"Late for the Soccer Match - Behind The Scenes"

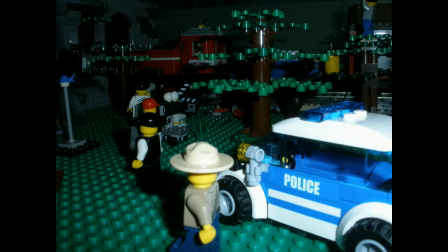Interesting thing actually, Seth Masterson versus Shark Hoops was actually going to be a different film that took place on this set,
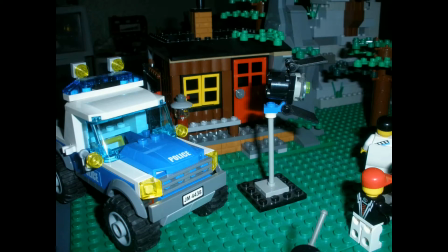but then that was canceled, and then the Seth Masterson versus Shark Hoops concept was then fully realized later on.
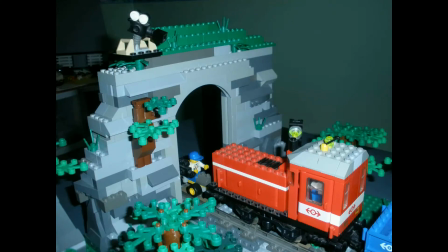I'll get to that in a little bit. And here is the actual mountain setup that was built for this scene.
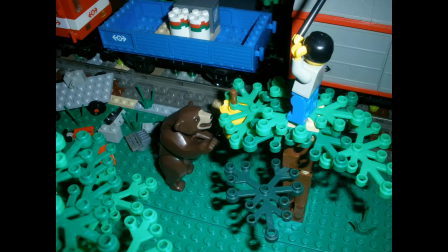Yeah, for this set, I actually took my thought about it.
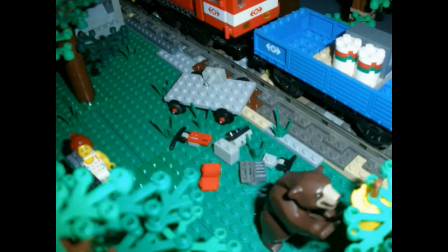I took the design actually more from model train magazines than from actual
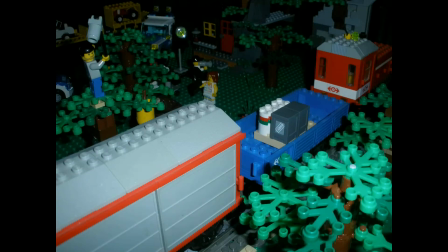city structures, buildings, and stuff like that. I wanted to give it a very rustic,
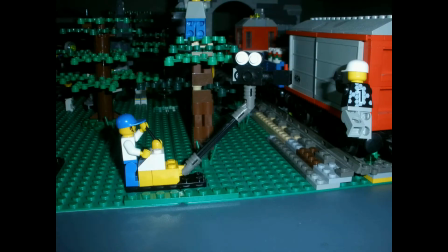naturalistic look so that it felt in place with the Winter Village set that you saw previously.
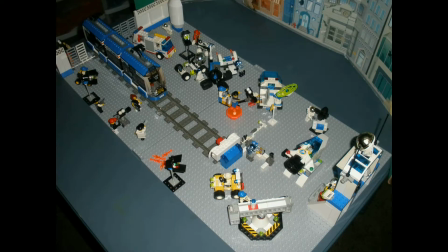Moving on to something much more industrial looking, here is the set for the Spaceport set. Yeah, I know, it's weird.
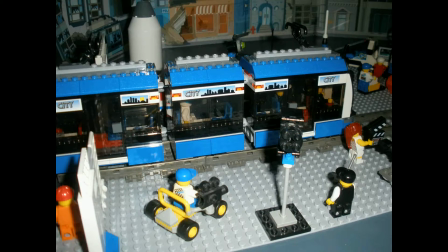you're probably thinking, why is there a tram stop in the middle of the spaceport?
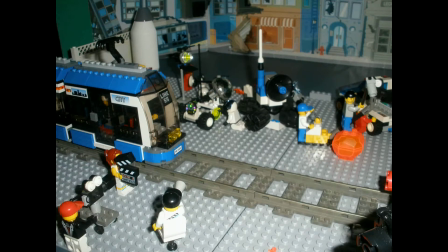Isn't this a restricted area? Yeah, well, let's just put it this way.
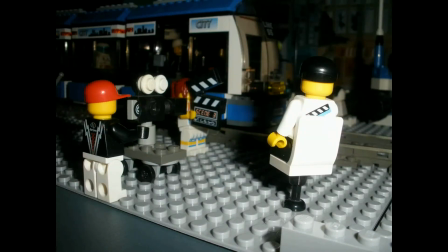T-Rexes can't come back to the present day, and other things like that. So yeah, it's animation. You can do pretty much whatever you want.
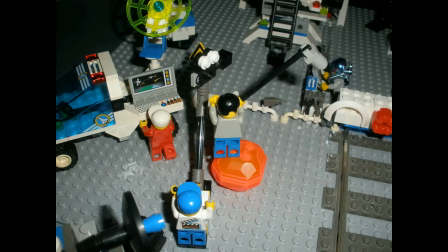So that aside, this set is kind of cool.
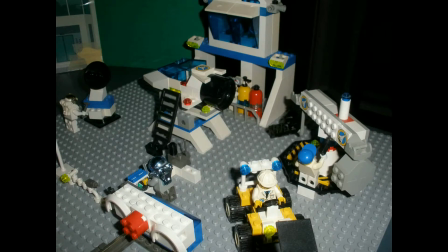It incorporates many of the old classic 1999 Spaceport sets in there.
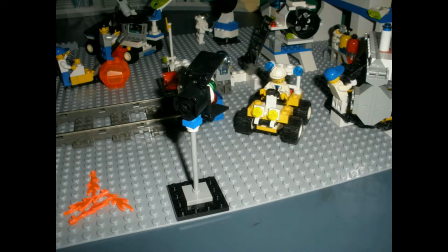You can see the space simulation station there, and you can see there's a couple flame pieces sitting there for the booster rockets on the test shuttle.
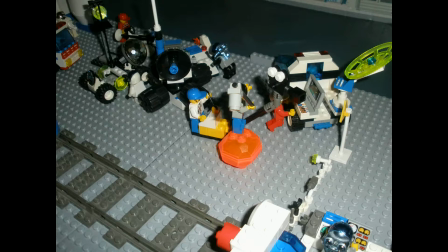I removed those and then added in special effects later, something that I'm really working on
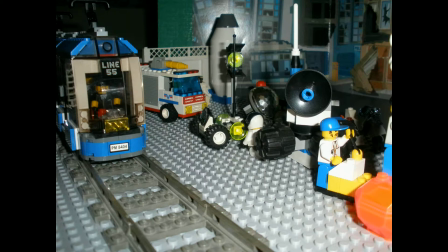working on now, something I didn't really do before, but I'm working on now and with future projects.
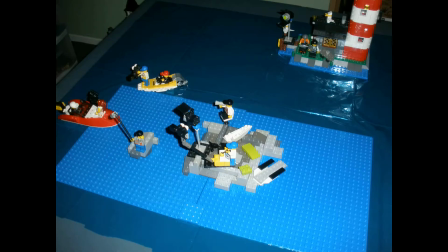And here we have the middle of the ocean. Yeah, it's not that elaborate of a set, but then again, it didn't need much.
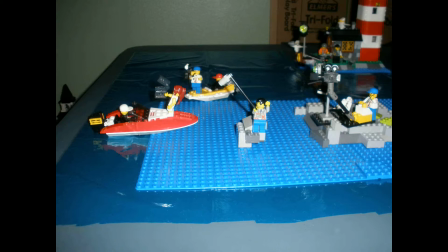It's just a little rock island in the foreground, a lighthouse in the background, and then the speedboat.
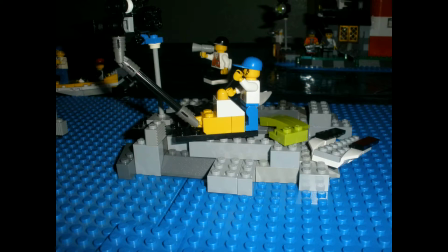And you can see the place where the jet ski gets built right there.
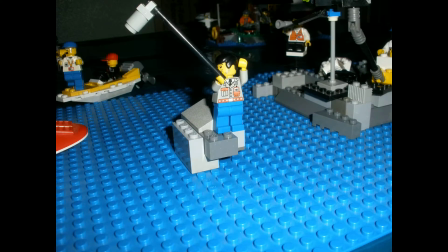Yeah, here's an interesting thing about those builds, though. When Peter Whitman builds up either the pump car or the jet ski,
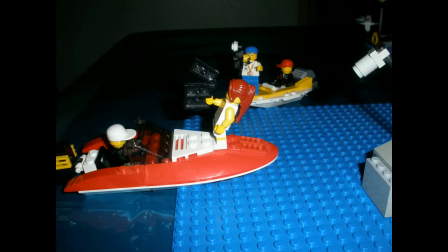originally the audience was going to build it,
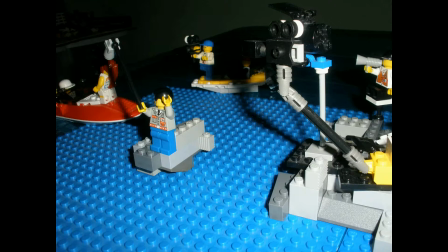but I felt that would kind of take away from the experience, because I was thinking about
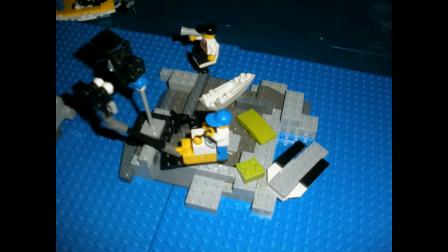working towards winning the contest,
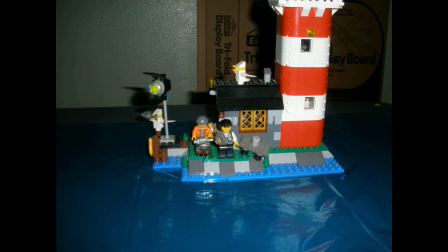and I felt that putting the build in would kind of detract from the whole choose your own adventure thing. It felt kind of out of place was the problem.
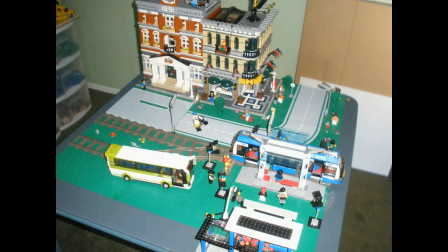And here is the big downtown set where the hotel where Peter Whitman is staying at the beginning of the film is located.
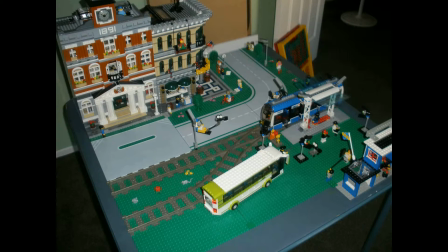So you can see I have a couple of the modular buildings in the background there,
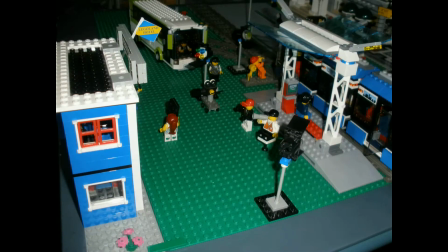because another thing I've been doing recently is trying to put in physical buildings in the background so that you look back there and you see,
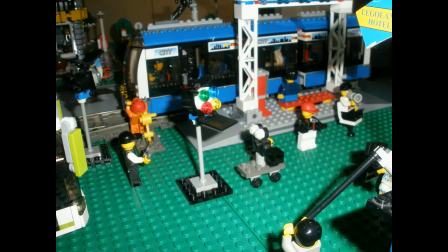oh, there's buildings back there, instead of saying, hey, look, there's a painted facade with a bunch of painted buildings on there.
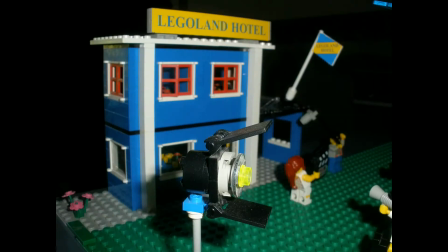It's much more convincing if the physical buildings are actually there. So there's the actual Legoland Hotel from the beginning of the film.
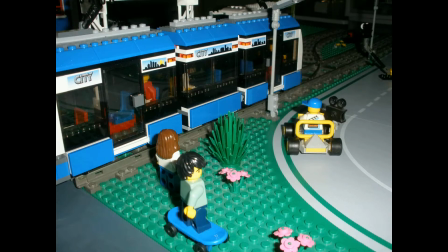And you can see that
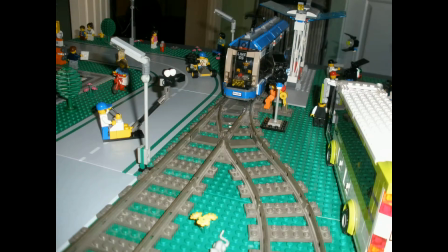here I was also already thinking about ways to have the story diverge.
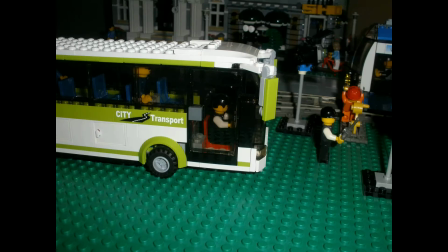Not only do I have the tram and the bus, but I also have the switch point, which you just saw, for the tram to go off in two different directions.
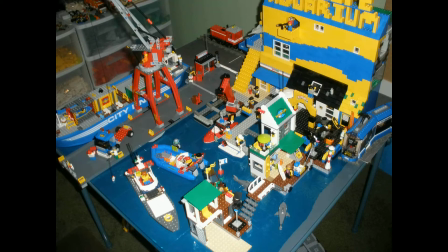So here it is, the huge Marina set that not only played to the harbor scenes for the soccer match,
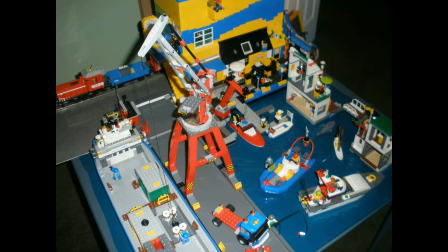but it was also the set for Seth Masterson versus Shark Hoops.
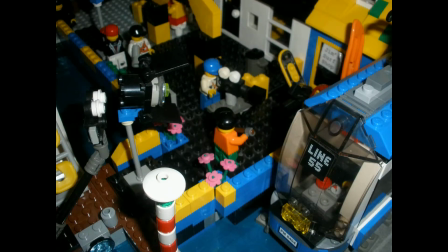So there was also a shark stomach set built for this scene, for that particular film,
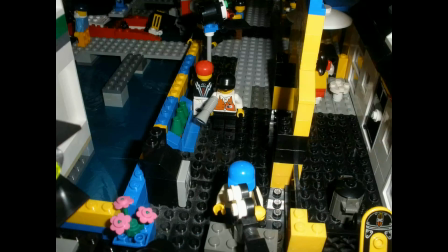but that was kind of slapped together at the last minute, so I don't have any pictures of it.